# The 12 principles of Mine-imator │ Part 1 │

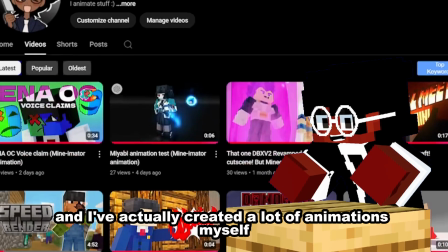0:00 So I've been a part of the Mineimator animation community for a while now, and I've actually created a lot of animations myself, but something I noticed, specifically with beginners, is that in their animations,
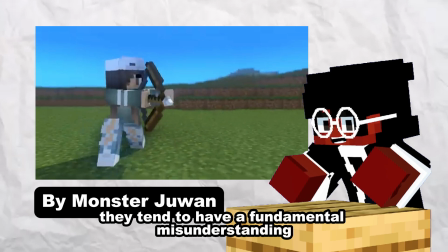0:08 they tend to have a fundamental misunderstanding of the 12 principles, which is honestly fair,
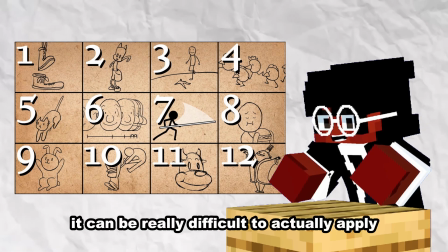0:11 because even if you know about the 12 principles of animation, it can be really difficult to actually apply that knowledge in your animations,
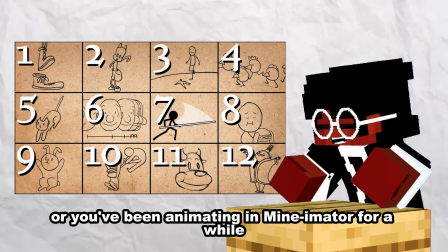0:17 which is why I'm making this video. So whether you're new to Mineimator or you've been animating in Mineimator for a while, stick around, because you might learn something new.
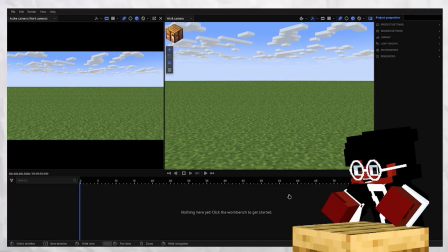0:26 So the first principle of animation that we're going to cover is going to be squash and stretch. And basically squash and stretch is when you squish and mush things in your animation to kind of give them more impact and give them more weight and add more life to them.
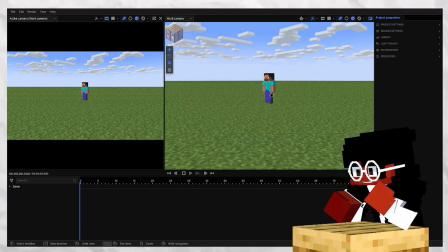0:41 Just as a basic example, I can just get this guy right here.
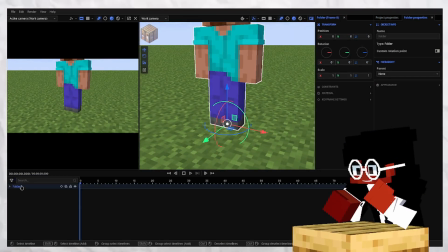0:47 Let's add a folder, don't worry about it. Just name this ST for no reason.
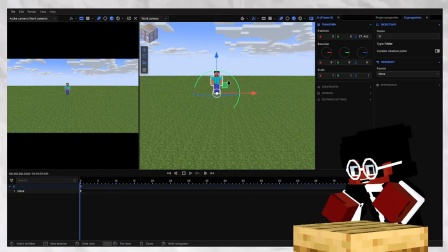0:54 So we can just animate him starting from up here, falling down, boop, bouncing back up a bit, and landing back down. And then we can just add keyframes that we'll use normally.
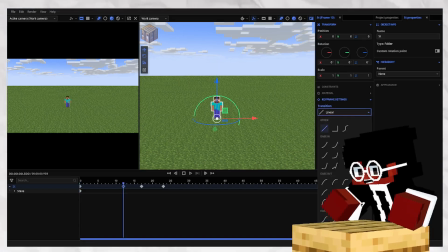1:13 If you're wondering exactly when to use which type of keyframes, I'm planning on making a video about that, so just comment if you'd like to see that.
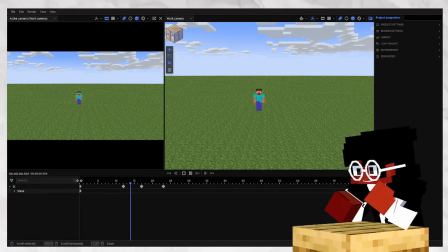1:20 Boom. We have a very basic fall and bounce. Nothing too good, nothing too crazy, but you notice that it feels really stiff. It feels like Steve is a very solid object. Let's change it. Let's add some squash and stretch.
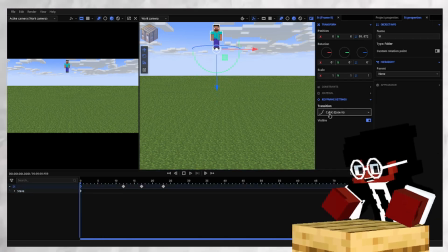1:33 So first we can make it to like about, let's make it more steep, like makes that like exponential,
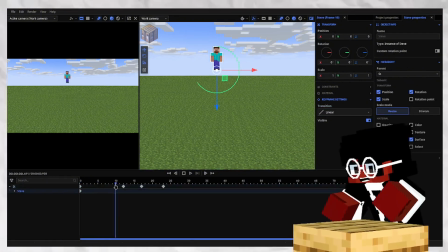1:41 and we're doing that so that like this point kind of stretch him.
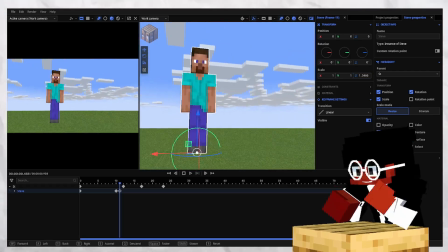1:49 And another thing to keep note with squash and stretch is that the mass should be generally the same.
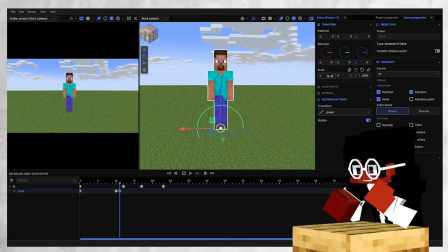1:54 Which, if you don't know what that means, basically just if you make him taller, you should also make him thinner.
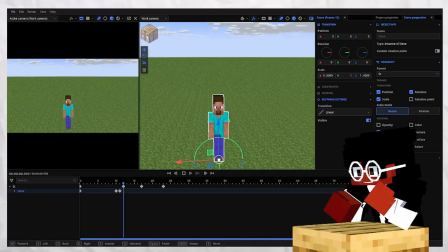2:00 That's basically what that means. And this is the point of impact. So we can squish him down a bit, and then spread him out a little bit. Then squish him up.
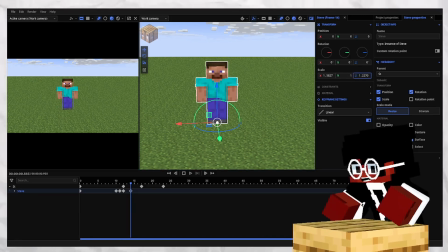2:15 You're gonna squish him back up a wee bit. Squish here a wee bit. And at this point you can go back to normal. It looks a bit wonky, but we can fix that later.
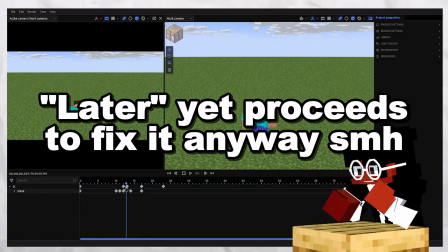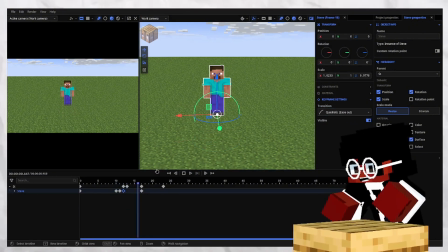2:40 You know, that looks better already. You go here.
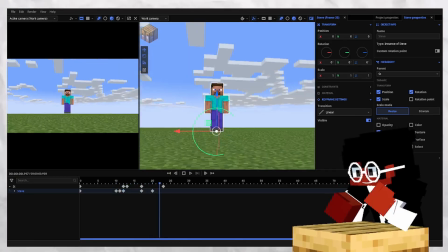2:47 We can just make that like some slight squash and stretch here.
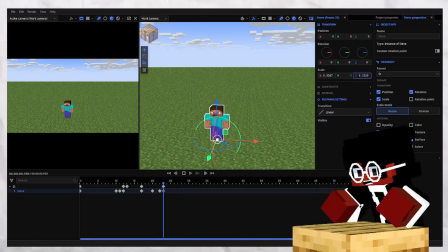2:55 And then at this point, squish them down, but not by too much since it's not that heavy. Stretch him out, and then put him back to how he is.
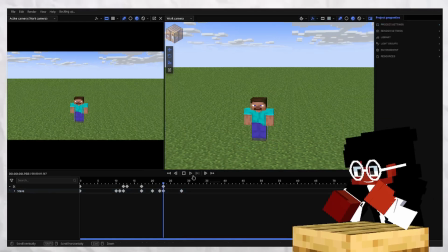3:08 And we use quadratic, just because why not? Now compare this to how it was before.
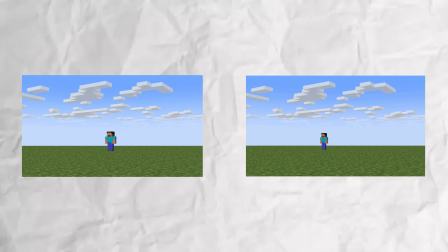3:12 Boom. That feels way more lively. That feels way more lively.
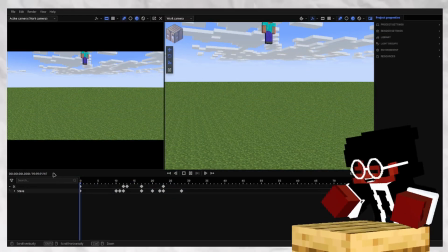3:17 Just look at that. Boom. He bounces and he lands. That just looks so much better already.
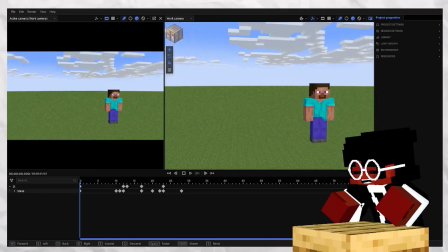3:22 And we can just use the squash and stretch as we use it here to just give our animation more life and to make everything look more lively.
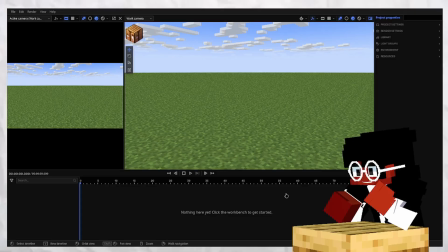3:28 Look at that. That's neat. That's really cool. The next principle of animation that we're going to cover is going to be anticipation, which anticipation is basically when if you kick a football, you have to wind your leg back before you actually kick the football.
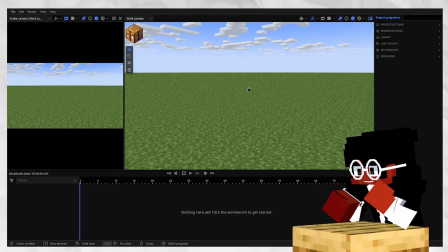3:42 If you throw a punch, you pull your hand back to actually throw the punch. And that might sound like obvious.
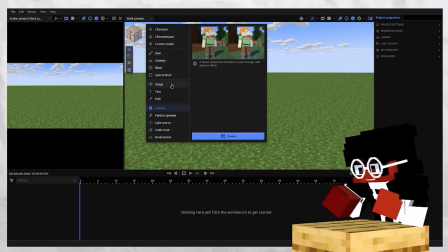3:49 You may think, oh, of course, how could anyone even like get that wrong in animation?
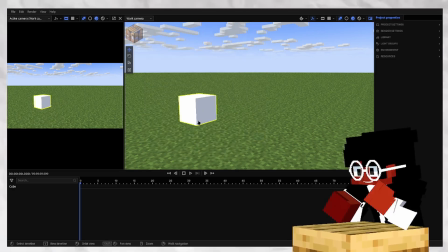3:53 And I'm going to show you quickly the right way to do anticipation and the wrong way to do anticipation.
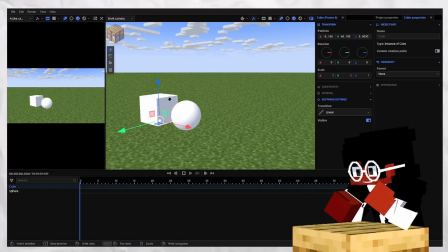4:01 So I think we'll actually, let me set up the scene real quick.
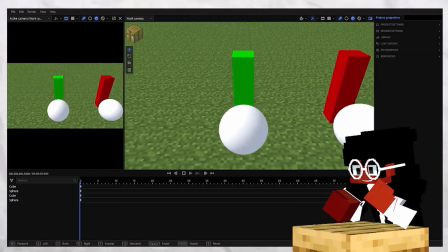4:16 Alright, so we got these two pillars, I guess you could call them, that are next to these balls, right?
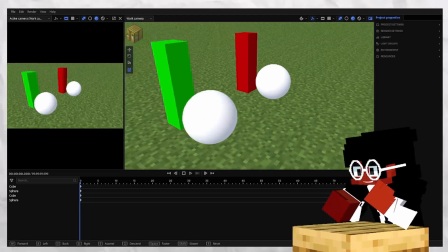4:23 And the red one is going to be the bad example, the green one is going to be the good example. For the red one, it's going to be really simple.
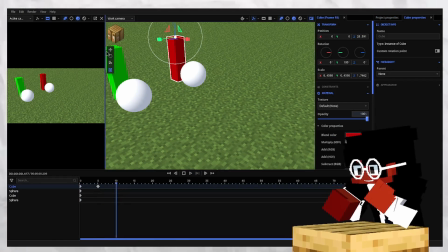4:30 Just have, I think we'll start the motion at frame 5, and then we'll just make it, boom, go like that.
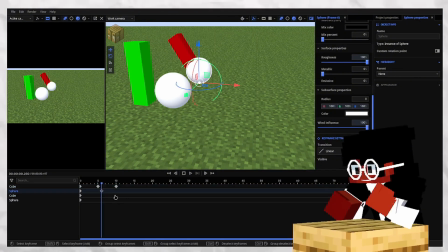4:40 Now for the sphere, just wait to the frame of contact. Then just move it down that way.
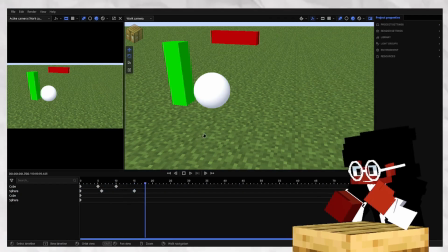4:46 Make it exponential, and we got what?
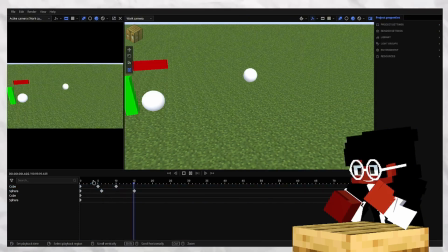4:53 Make this exponential. Boom. We can make that a little softer. There we go. Boom. It's very basic. Just boom, hitting up. But this lacks anticipation because it just like immediately goes from like
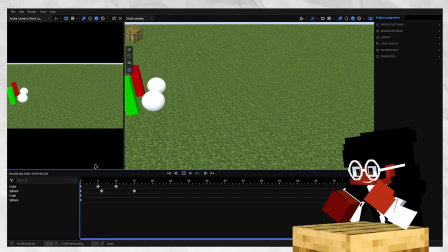5:12 default boom to the outward motion. But for the green one, you'll see what we can do.
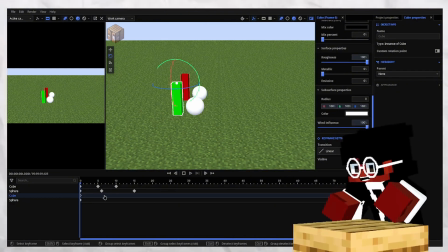5:17 Well, there's two ways we can do this. We can either, I'll show you the lazy way, then I'll show you the better, the way I choose to do.
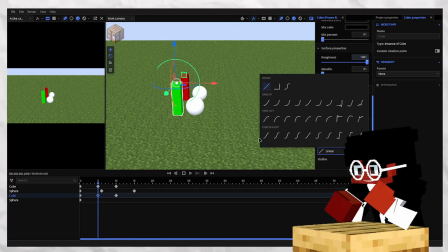5:30 You can simply put this as this.
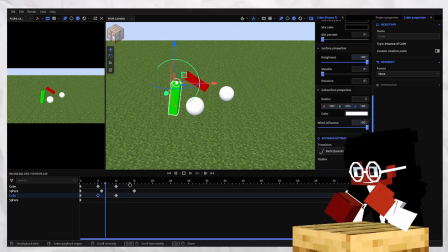5:35 So it goes back a bit. And that counts as anticipation, but that's not how I like to do it. The way I like to do it is I like to do it myself.
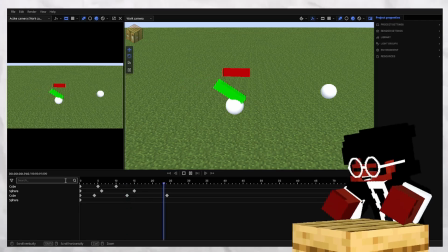5:52 And then boom. You'll notice that the green one has a lot more anticipation, right?
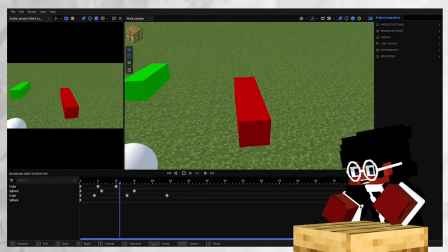5:58 Because you see the red one just goes from boom, hits outward, but the green one winds up before it hits.
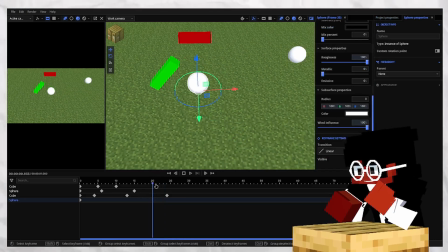6:04 And just for the sake of visual consistency, we can just animate this. This going forward.
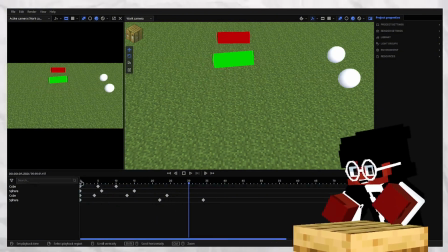6:20 Boom. And as you can see, the green one has more anticipation and more wind up,
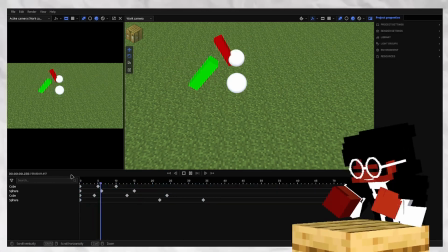6:25 and looks overall more high quality than the red one, which is just straight up going forward.
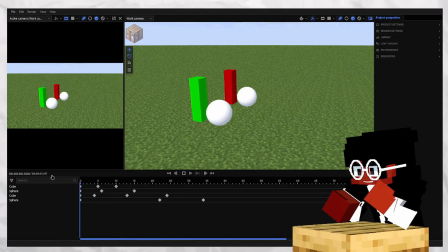6:32 There's no need for a side by side for this one, but you can see them side by side, but still.
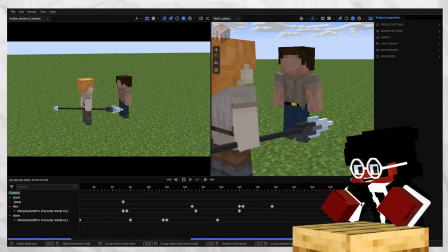6:38 So the next principle of animation that we're going to cover is going to be arcs,
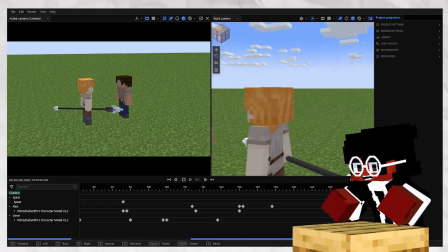6:41 and arcs are really important in your animations because they are basically the curved paths that objects take in your animation.
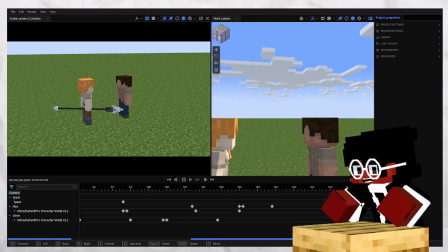6:49 And something about like objects moving from like one point to another point just straight on is not really satisfying,
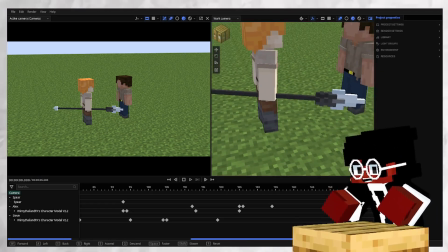6:56 or not nearly as satisfying as an object that like swings in a nice curved path.
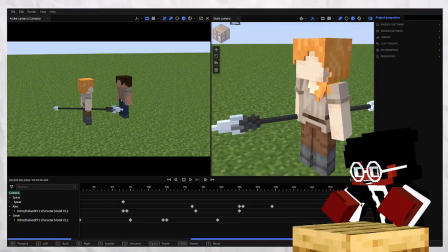7:01 And that's really important because at the end of the day, animation is just like basically making food for people's eyes, right?
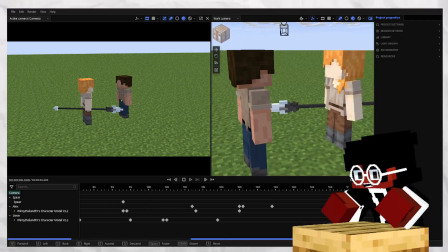7:08 So at the end of the day, you just have to make your animation as satisfying and gratifying as possible, and arcs are a good way to do that.
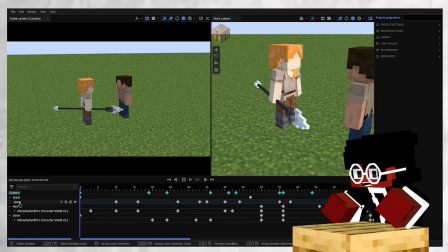7:16 I'm not going to be creating a new example of arcs for this video,
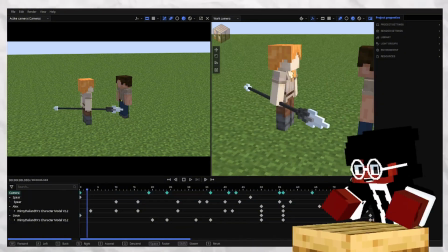7:21 but I do have a pretty old unfinished animation I made a while back.
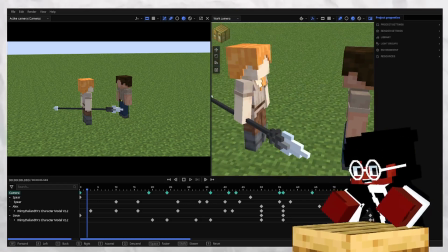7:25 I didn't really upload this one, but you can see arcs in it
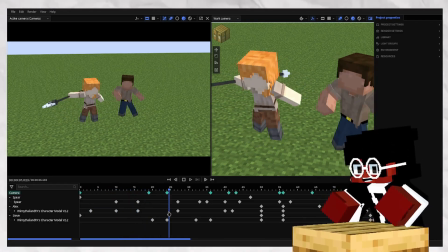7:30 where if you look at it as she swings the spear, you notice the arc.
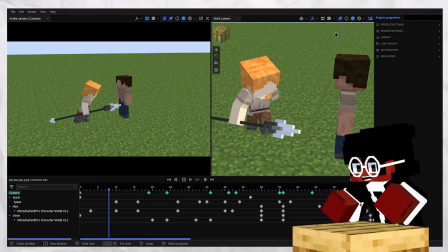7:38 You can see the arc, like starting from here, it swings. In fact, I'll just reduce the tempo so we can like follow this.
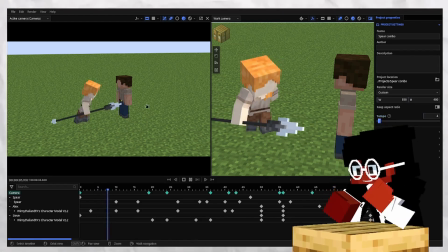7:46 Right? You'll see it goes like this.
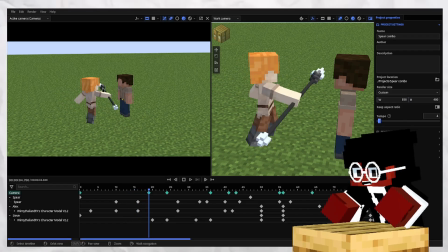7:50 You can see the arced path, the curved path, and then it hits him and swings around like that.
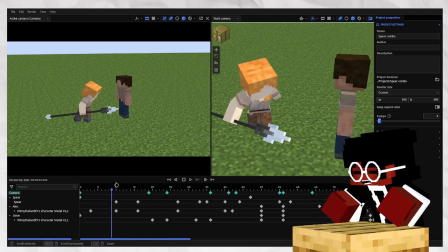7:57 You can see the curved path that it took. Just look at that.
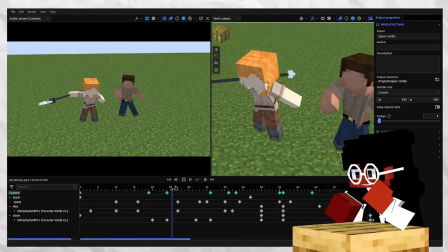8:01 Round, hits him like that, and you can see again, even though here, yeah,
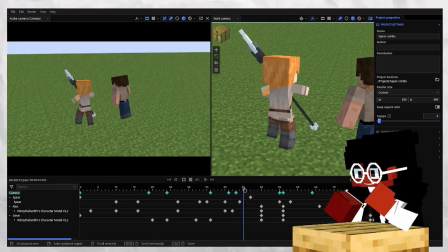8:08 arc, a nice curved path that I took again. And then once again, you can see again here, oh, this does look a bit wonky.